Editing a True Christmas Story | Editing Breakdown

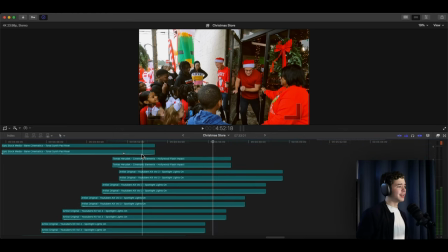And then the the sound effects. This is all the lights, the
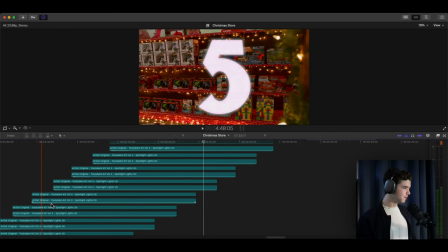right? The ticking.
Merry Christmas!
And then added a whoosh and added a riser here.
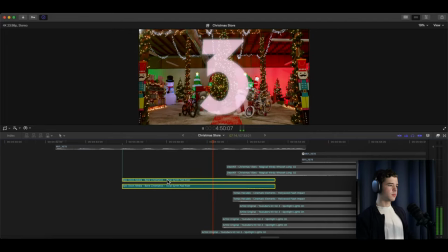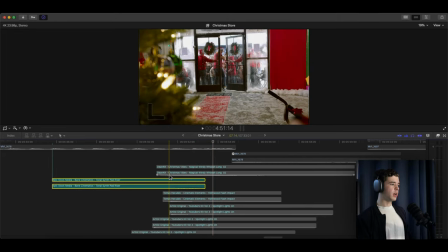Right, and then the whoosh.
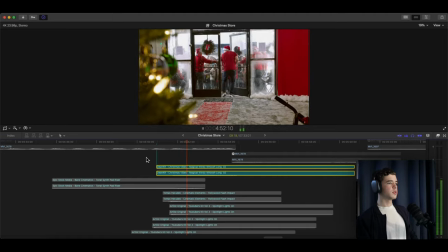Right.
Merry Christmas!
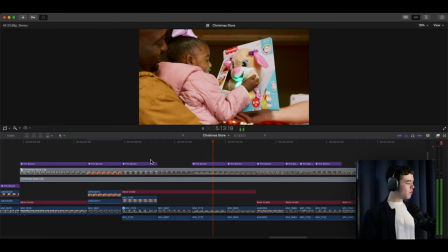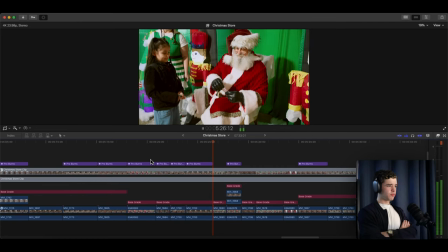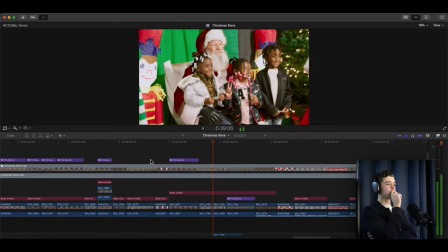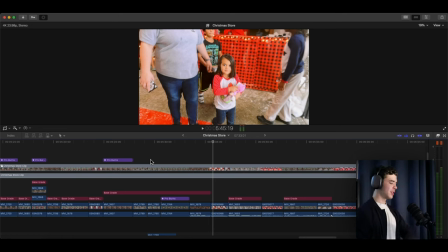Okay, so going back through this section.
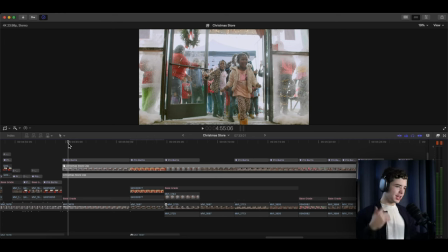Which, if you're wondering why it's gray, that's because I just thought instead of having to worry about, you know, scrolling through and the sound being annoying, I could just show you the visuals and cancel out everything. So going back to the start here.
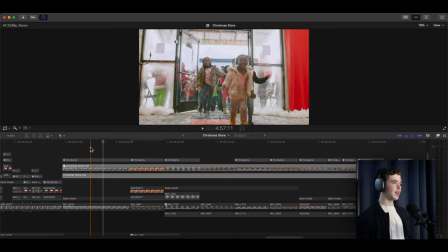You got it starting, right? Well, obviously, but. So going back to the start here, the camera is slowly zooming out as they're running in.
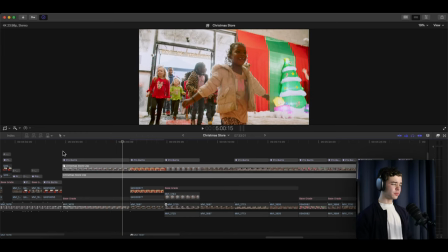It's in slow motion. And
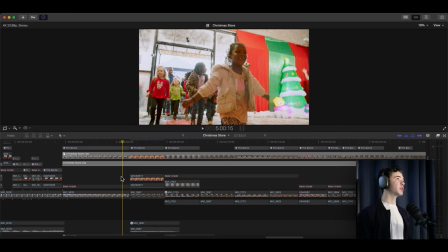it's very, what's the word? Like cinematic in a sense.
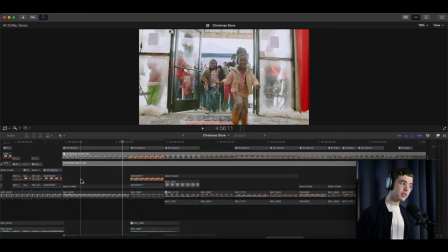The music, at least, change is very very heartwarming, which would be the best way to put this whole section entirely, which is what you want it to be.
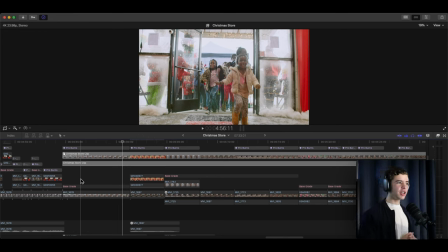It's not, you know, it's not a Black Friday, everybody's going crazy. This is for kids, and that's how we wanted to make it feel, is giving kids presents.
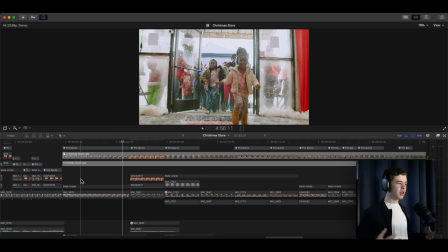And them being happy and the true joy of Christmas in this section.
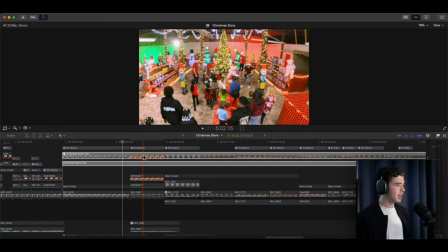And so again, you can see the highlights here. More of a dreamy effect around the highlights. Christmassy, dreamy, you know, magical moment.
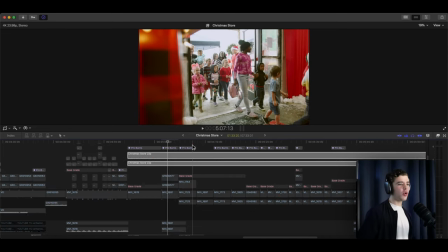And that's over pretty much this whole section. Because of the way it's built out, being cinematic and heartwarming and stuff like that.
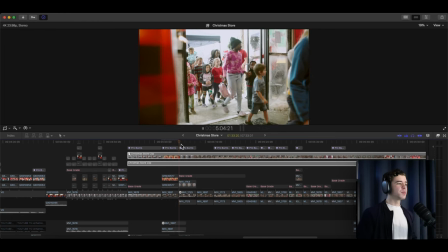So you go through, there's a lot of zooms, slow motion,
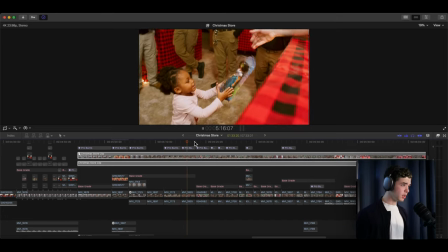zooms here, zooming in, zoom out, a lot of that stuff just sprinkled throughout.